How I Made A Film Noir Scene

Hello everyone, I just wanted to give a very quick overview of how I did this film noir kind of scene.
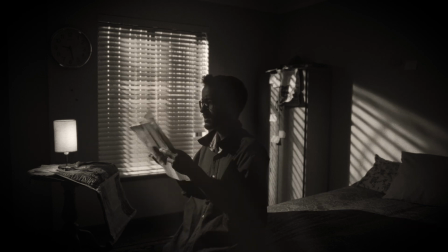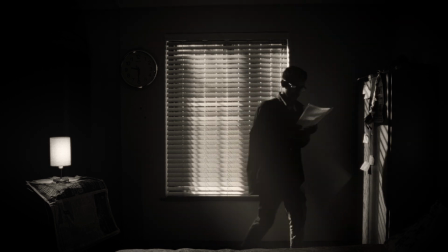A few people have been asking me how I light and do my camera work,
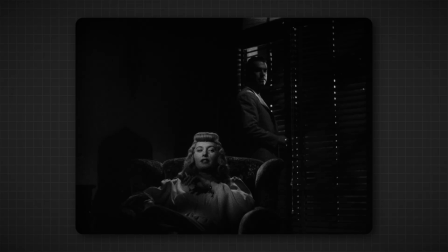19s
and I thought that film noir was kind of a perfect way of introducing how do I do camera work,
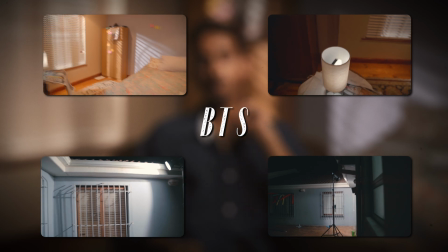25s
how do I do cinematography, how do I do lighting. So what I'm going to do is I'm going to flash BTS scenes that I've taken of the lighting setup, how everything looked, and then I'm also going to explain the different aspects that I looked for while doing the scene and what my mindset was.
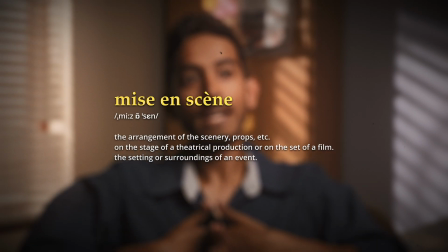39s
The overall mise-en-scène of film noir that kind of caught my eye, and the reason why I really like the visuals and how it, like I said, it alludes to something more. So you can use quite a limited amount of resources to create quite a rich and quite a immersive world and an immersive composition.
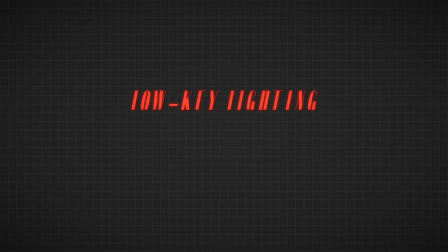64s
The first thing I noticed is in film noir there's a lot of low-key lighting, so a high contrast between light and shadow.
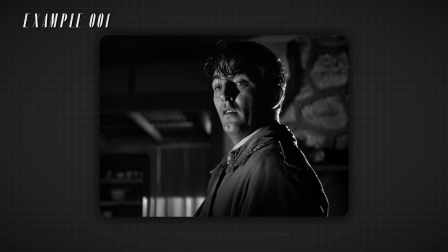70s
The midtones are kind of lost in most of the areas. It's either very dark or you have the highlights.
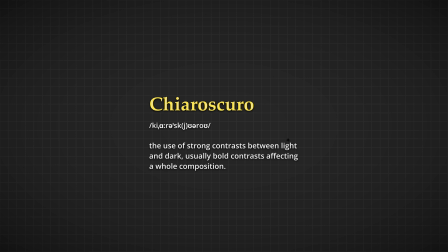76s
And another term you could use for this is chiaroscuro, which is an Italian term. It's basically the same, it's basically low-key lighting, a high contrast between light and dark. And another thing I see them use is silhouettes to add like that emotion. A lot of problems and emotions that the characters have to deal with are quite clearly reflected in the cinematography and the lighting. So I don't know if I really use the shot in the beginning, but I want to just show you another shot where I'm kind of silhouetted as well.
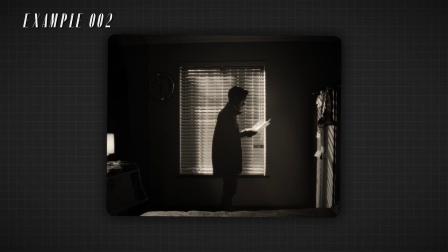101s
I wanted to kind of give that example in the scene that I made. There's also a lot of wide angles used.
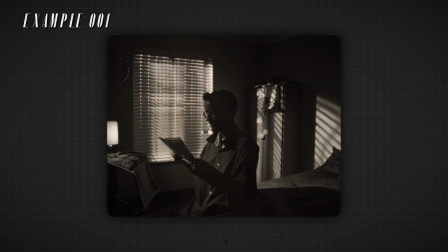109s
As you can see in the shot that I showed in the beginning, it's a very wide shot. There's a lot of detail, but also the chiaroscuro, the low-key lighting, it kind of guides the eye and it kind of shows you where to look. Another aspect of film noir that I also noted is that the use of Venetian blinds in the background,
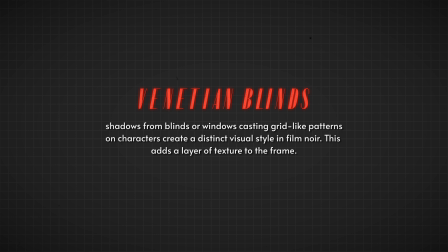127s
like with the lighting to help shape the light and the shadow and everything. So that was like a must for me. So I actually used this room purely because this room has some cool blinds. Okay, so how I actually transformed the space practically. The lights I used are two Godox SL60 watts. They're not very cheap, but they're also not super expensive. I didn't use anything to soften the light.
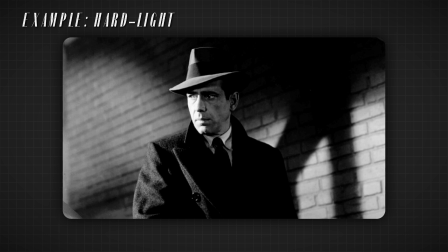149s
I made it harsh, which is another aspect of film noir that I kind of like, because a lot of film nowadays is very clean, very soft, diffuse lighting, which is beautiful.
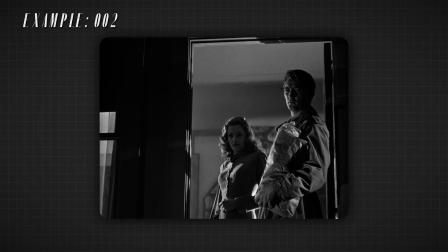158s
But also I like film noir because it reflects the harsh, flawed nature of reality, and I liked that it reflects the themes of the film and all that. So where was I going with this? Yeah, so I used two Godox SL60s. As you can see in the BTS shots, I used one outside, aimed at an angle, because if you shoot straight on, obviously you're not getting that shadows against the cupboard and against the wall.
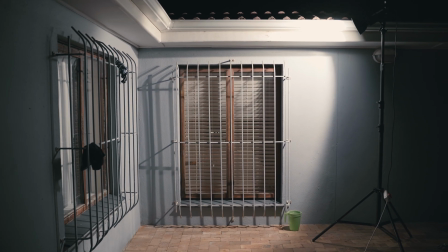181s
So I kind of angled it, as you can see in the shots, to the right, so that the shadows would kind of slant against the wall. If I did it, like I said, if I did it straight on, you wouldn't really see the shadows. And all this light and shape adds to the depth and the chiaroscuro and all these different shadows, and it just adds so much texture to the composition and the lighting. I kind of wanted to add a bit of mise-en-scène, like when it comes to props, but I also I didn't have a lot of time, so I just took some post-it notes or some random nonsense, stuck it there in the background, and then I also had some newspaper that I put around, and then I used, the paper I was holding is just a film script that we had from my film school.
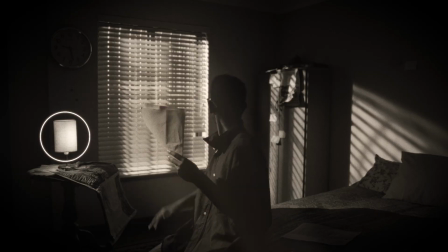218s
So yeah, that was that. And as you can see, I also used a practical light in the form of a lamp. In that lamp is not a normal bulb. I used an Aperture MC.
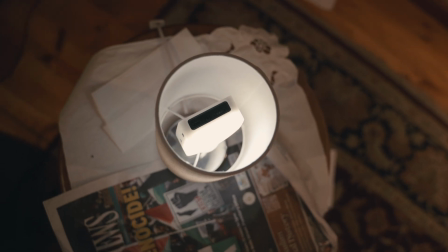225s
That is also not very cheap, but it's very useful for indie filmmakers. It's a very small light. You have control over color, you have control over effects, different lighting effects.
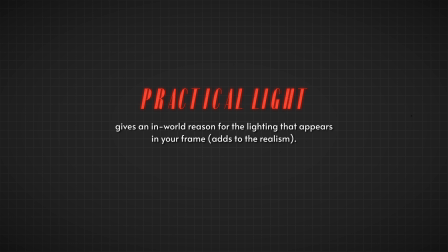235s
In this case, I just used it as a practical light, which is basically giving a reason for the light being on my face.
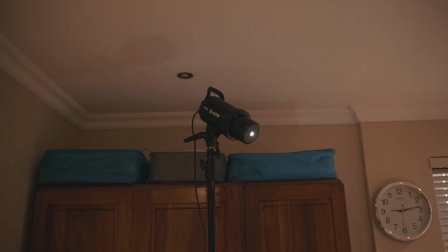241s
And then I had, as you can see here in the BTS, I had a second Godox. I left the lid on. This comes with the Godox.